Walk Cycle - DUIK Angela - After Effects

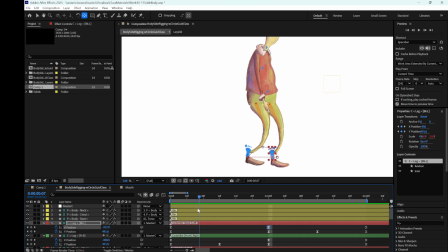Yeah, this is good. When we are in passing pose, which is here, the torso should go up, and when we are in contact pose, the torso should come down.
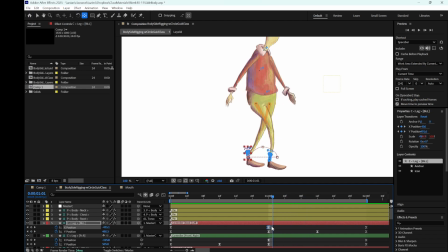So in frame 12 and 1 second and 12, the torso should go up, and in frame 0, 1 second and 2 second, the torso should go down.
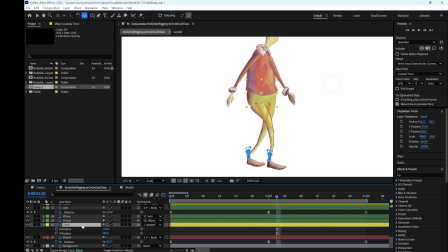So let's find the torso keyframe and torso level. So here is the passing pose. I am going to push it up, not that much.
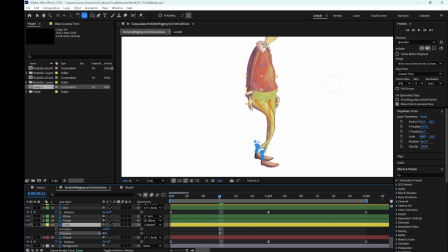This is good because my character is not young, so that's fine. And again, how much your character goes up is another thing that you can define the personality of your character.
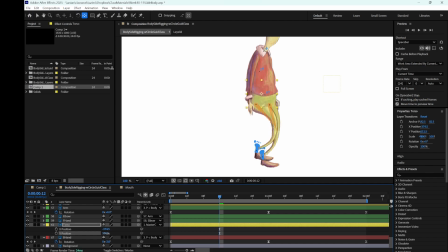Because this character is kind of tired, it's not that energetic, so I bend it a bit. This position should be good for torso. I create the keyframe here. I go to the second passing pose, create another keyframe.
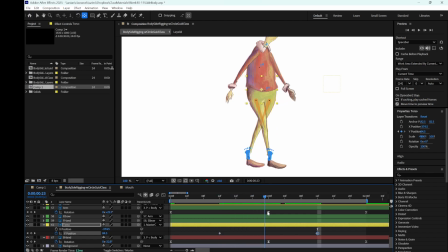I just have to be sure that on the moment of these keyframes, knee lock does not happen. Now I have to go to contact pose, and the contact pose is the moment that we have to push the torso down.
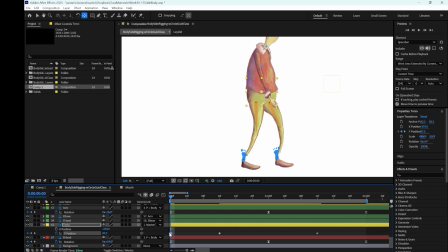This is good. I copy this, paste this here, and paste it on second one.
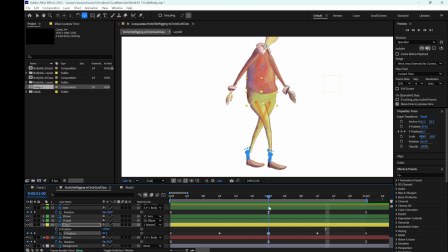There is a knee lock still happens here. So I have to push the torso a bit down more. This is better.
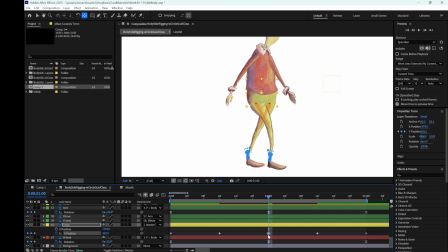Now I have to update the other two keyframes. So I select in this keyframe, press Ctrl C to copy that, press Ctrl V, select the other keyframes and press Ctrl V. Now I have paste.
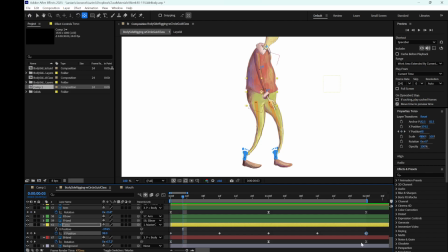Now it's much better. Now it's time to add eases. I select my keyframe, add eases to them. Now it's much better.
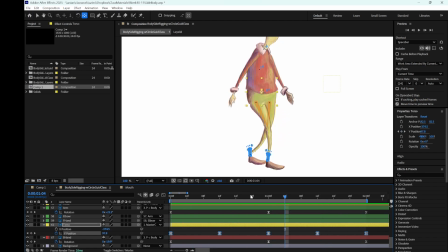Let's get back to foot here. Now for this practice, because I want to keep it simple,
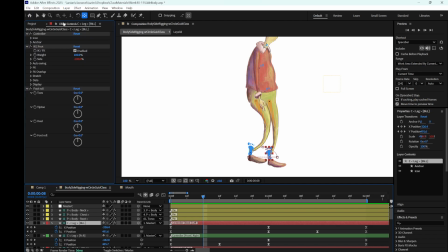I'm not going to use these features of the controllers, but for your assignment you have to also use these features. And as you can see, there are stopwatch icon next to them. It means you can animate them.
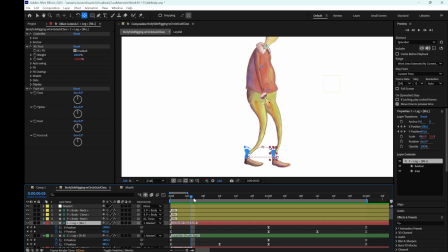So again, for your assignment you have to use these features, but now because I want to keep it simple, I'm not going to use these features. I'm just going to animate the feet with its rotation attribute.
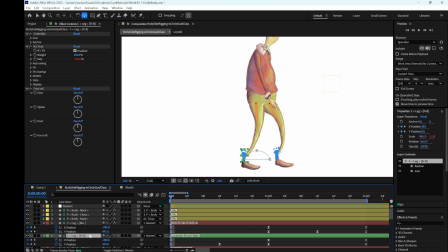So I select the controller for front leg, press R to get to rotation, and the rotation for this keyframe is fine.
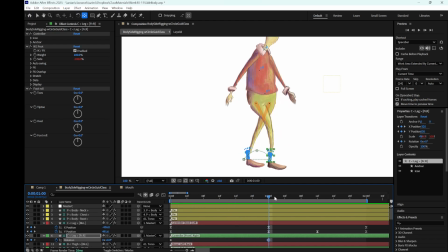So the rotation for the contact poses, it has to be 0. So I go to the contact poses and create the keyframe in the passing pose.